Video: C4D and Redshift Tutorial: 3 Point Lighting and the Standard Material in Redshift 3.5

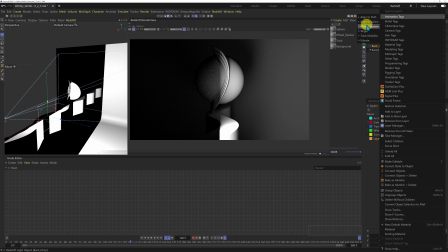I can right click, come to animation tags and add a target tag or I can come into my light and I only learned about this about a month and a half ago and it totally blew my mind.
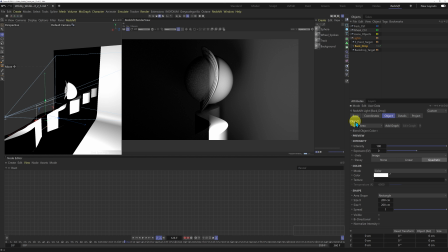If you come into the light in the object tab at the top here in object where it says type area, add graph, edit graph there. At the end of this dialog here we have this little
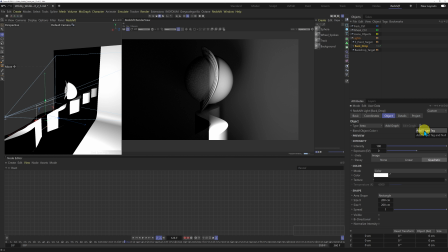arrow and if you just click that then you have a drop down menu and you can add a target tag or you can add a target tag and null. That's really handy but they didn't make it very apparent. So I'm going to add a target tag and this has applied the target tag to my light.
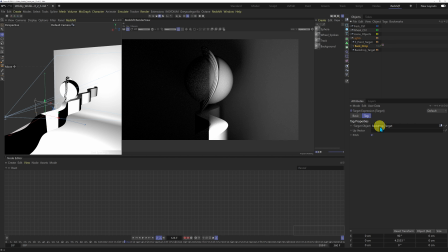So all I'm going to do is drop my backdrop target into the target object field there and now our light is facing the right way.
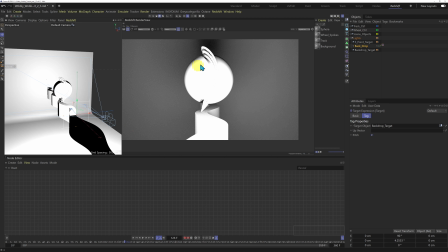I don't want this light to be lighting the sphere wheel and track directly. So what I'm going to do is if I come into the backdrop light, come to the project tab here, I can actually exclude the sphere wheel and track.
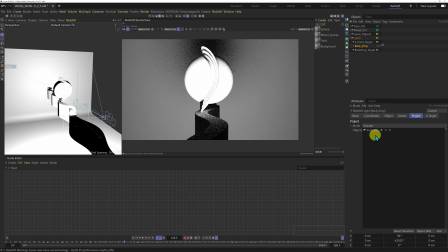So I'm just going to drop the track control in there. So now that's not being lit by the light directly. And also the wheel control, I'm just going to drop that in there as well.
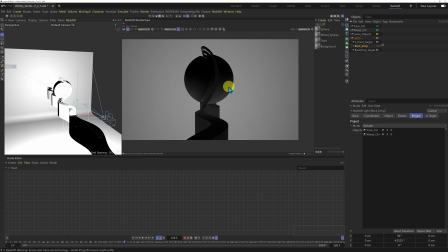So now this is all silhouetted and we just got some a little bit of ambient light there on our object here. And this is the light bounce from the backdrop there.
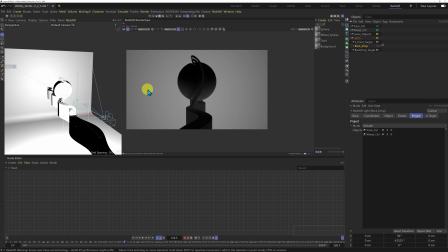So I'm just going to just scoot this over a little bit so you can see what we're doing.
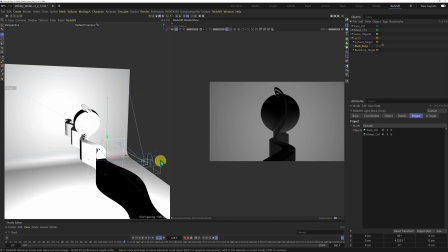I don't need to see my node editor at the moment so I'm just going to close that and I'm going to come to top view and
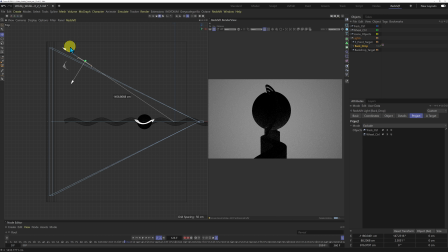I'm just going to take this light and I'm just going to scoot this over here to this side here.
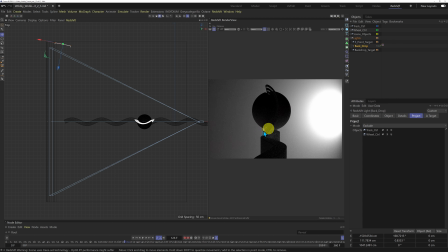So I'm going to be creating the gradient so it's going to be light in this corner and the gradient is going to go down to the other corner there. We come to the side view, just raise this up a bit.
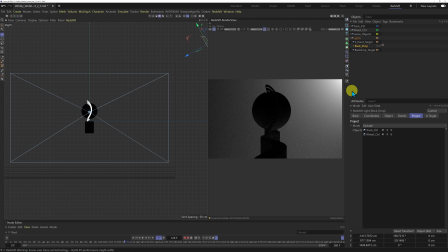And I'm just going to position that so we get this nice gradient. I'm just going to watch the specular on the corner here, but that's looking good. So this is going to add a little bit of my atmosphere to this scene. And also this is going to help my subject pop from the background.
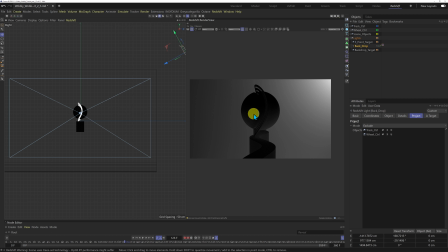So my key light is going to be lighting the subject from this direction so this is going to be the brightest part of our object here and on this side is going to be a fill light and this is going to be the darkest so this is going to contrast with the background
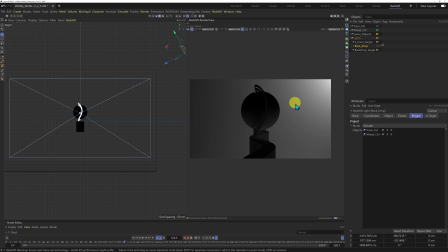so I'll have dark over here and this is going to be lighter this is lighter and this is going to be darker over here so it's going to help our sphere and wheel just pop from the background there so contrasting lights and shadows is a really really good way of lighting your scene
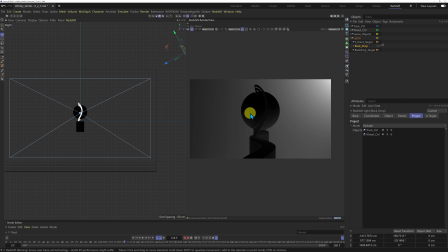there it makes it a little bit more dramatic I'm not going to go over dramatic with this but I just want to make this look a little bit more stylish so now I've got that set up here I'm going to add the other lights so what I'm going to do now is I'm
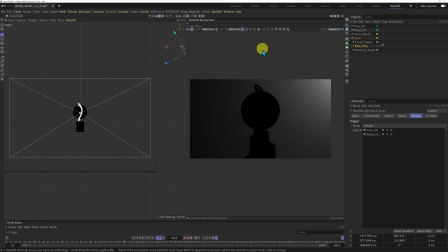going to come into clay mode and I like clay mode to set up the lights because this is really subdued lighting and there's no specular and it's easy to see the fall off of the lights there so i'm just going to bring in my first light which is going to be the key
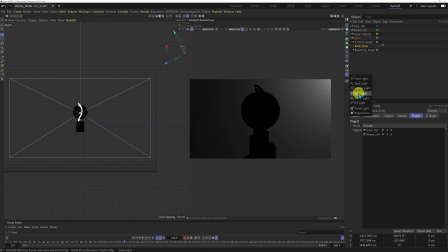light so i'm going to be using an area light again and i'm just going to call this one key just give my fat fingers a rest today and i'm going to drop that into my lights null this is going to be next to the three point target null and i'm going to do
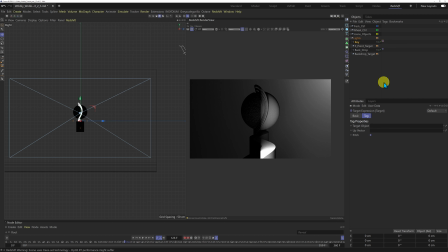the same thing i'm going to add a target tag and then I'm going to drop the three-point target null into the field here
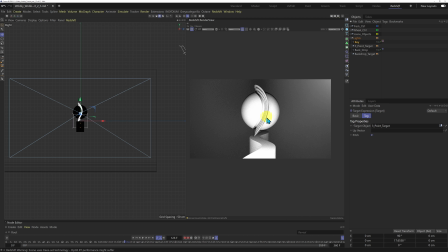and now this is lighting our subject here.